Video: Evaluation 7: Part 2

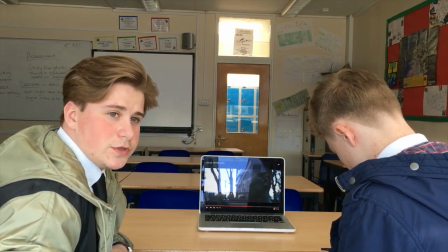4:03 Here again we just sped up the shots a little bit, so it was a bit, before it was a bit drawn out,
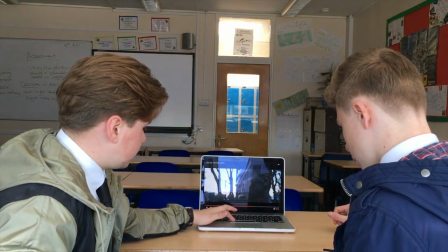4:09 there didn't really need to be that long of a shot, so we just sped it up a bit to make it a bit more quick edit and get the tension a
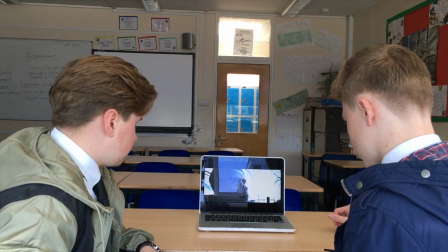4:16 bit more upbeat.
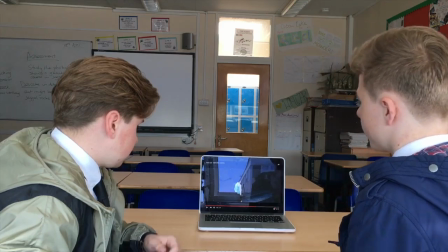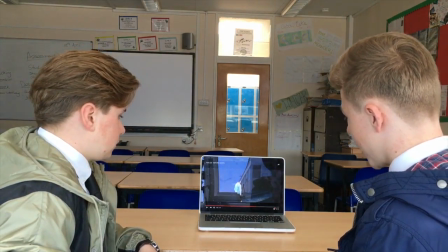4:26 For the bit where Chris is walking obviously up to Bill, we use skills we learned from our preliminary
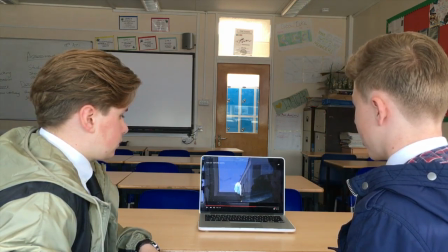4:34 to obviously match the action and give it a bit of a flow, and adding on Bill's,
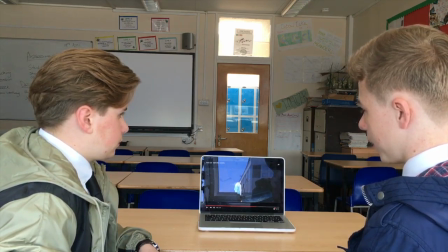4:40 we made each shot length about 2 to 4 seconds.
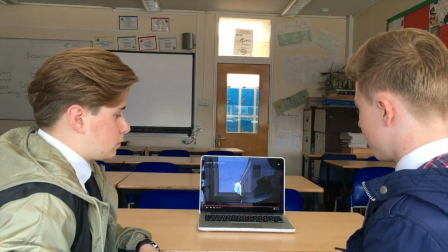4:44 This gave the clip a bit more speed to it.
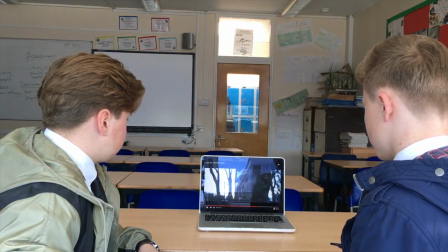4:49 Obviously we wanted it to be fluid, we wanted it to be quick, and obviously allowed us to fit more footage in.
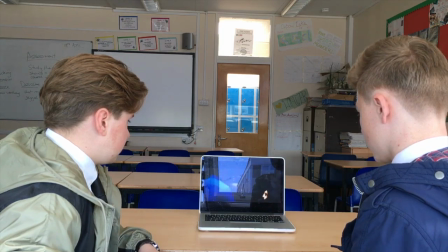4:54 So.
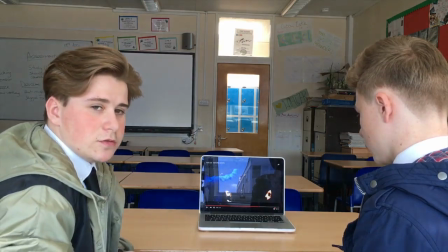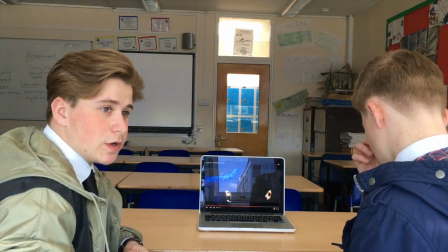5:03 This shot here was obviously a big gap difference between the lighting before and the lighting now,
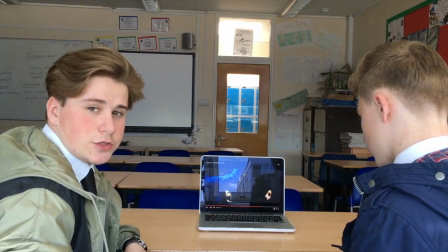5:08 and again when we added our other shots in, what we took, the lighting even after as well was a lot brighter,
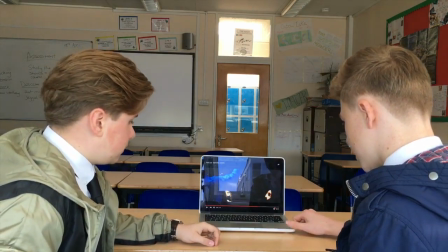5:14 so we had to crop this bit out and we replaced it with another shot in our final cut, what we thought was actually a bit better as well.
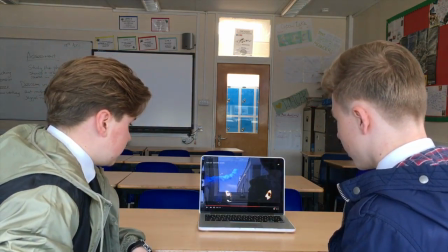5:20 It made a bit more sense. That was a big decision to cut Caitlin's bit, but we had to do it to keep continuity.
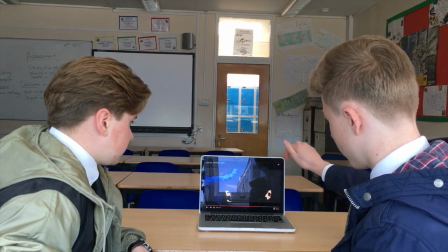5:27 Yeah, cut out.
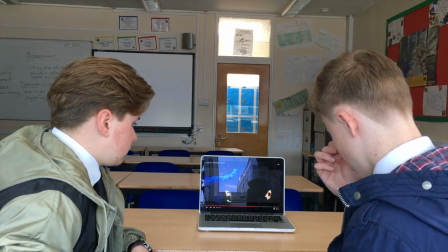5:28 Luckily we had another scene shot of Bill opening a boot from about that direction, and luckily it was a lot lighter.
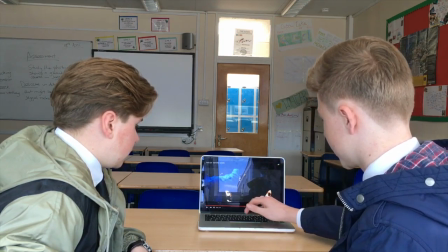5:37 Also, where I've tried to make it lighter, it gives it this really blurred effect,
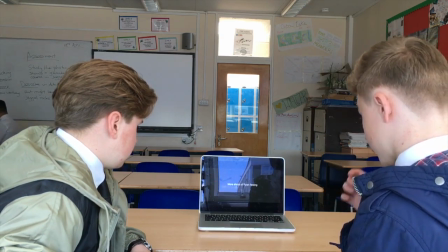5:42 and obviously that's just not good enough for us, so Yeah. it was a good decision to cut that out in the end.
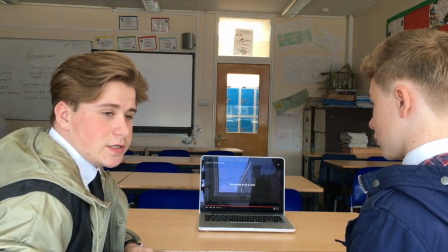5:51 In that previous shot of Ryan running as well, initially we was going to try and enhance it a bit with a slow-mo effect,
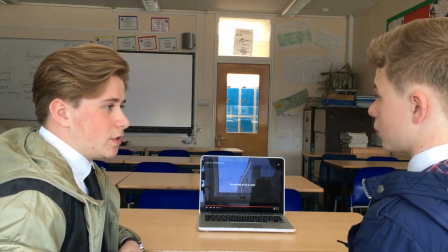5:58 but we found out that when we actually edited it and added the slow-mo to it,
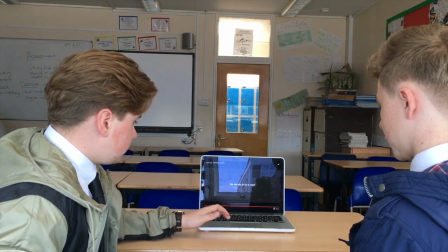6:02 it kind of blurred it out a bit, so we had to kind of take that out a bit and just left it normal as it was.
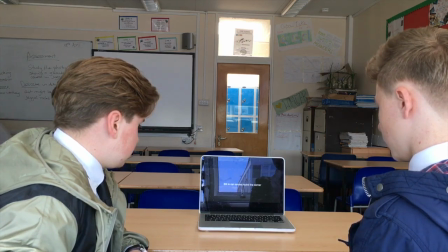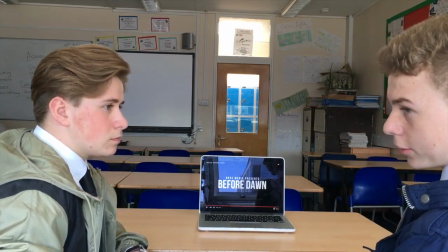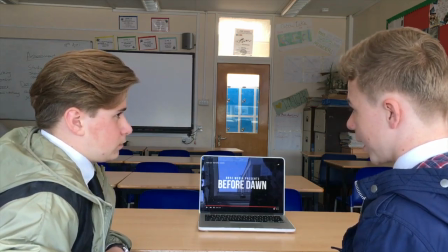6:18 Just before there it said Bill comes around the corner in a car.
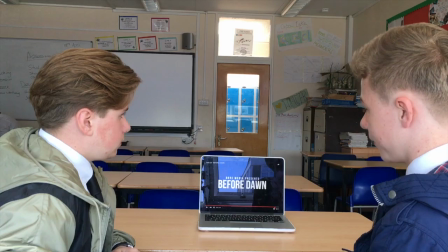6:24 We completely scrapped the ending we had planned because just getting a car was too much hassle, and obviously we had a minimal amount of time left.
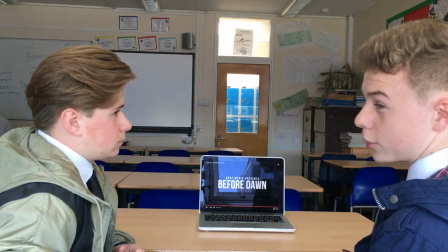6:33 We just had to figure out an alternative ending and do it, and that's what we did in our final cut,
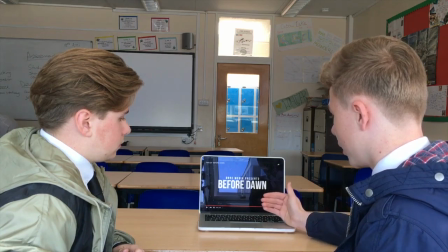6:38 and it actually probably looks better because I'm not sure how we would have tackled getting the lighting right,
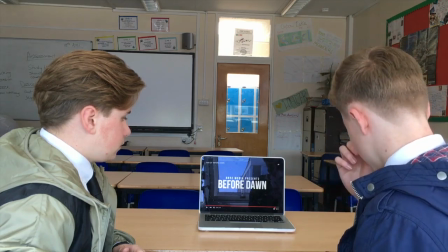6:44 because obviously the whole clip before it was quite bright and the car wouldn't have its headlights on.
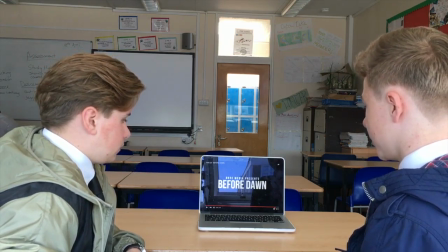6:49 And like here with the ending bit, we made the font red. Obviously red's got connotations of danger and blood.
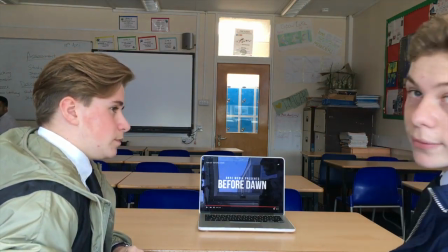6:57 We just felt as if it stood out a bit more. Obviously we used the red font for the poster, so we had to get matching.
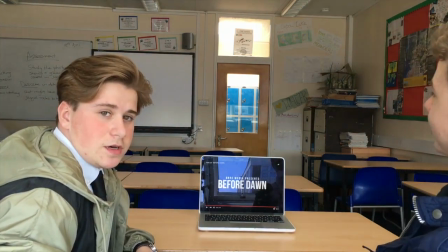7:04 And that's about it for our first cut. Yeah, and just one more thing as well.
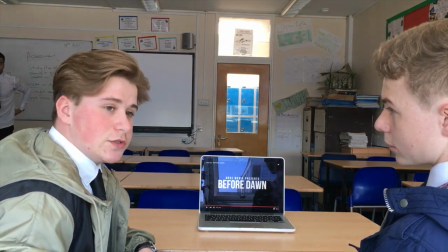7:08 When we was recording our Premier League, we kind of messed it up a bit, and we had to go back and we had to record again.
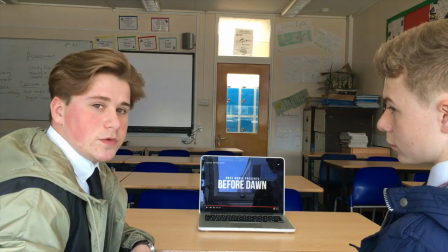7:14 So from that, we learnt when we was recording our actual film, we learnt to take more shots than we actually needed.
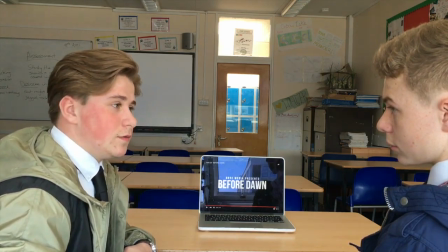7:21 So, for example, when the car scene we had to cut out, the fact that we took more shots than we needed meant that we could easily just replace it and continue and add continuity to our film.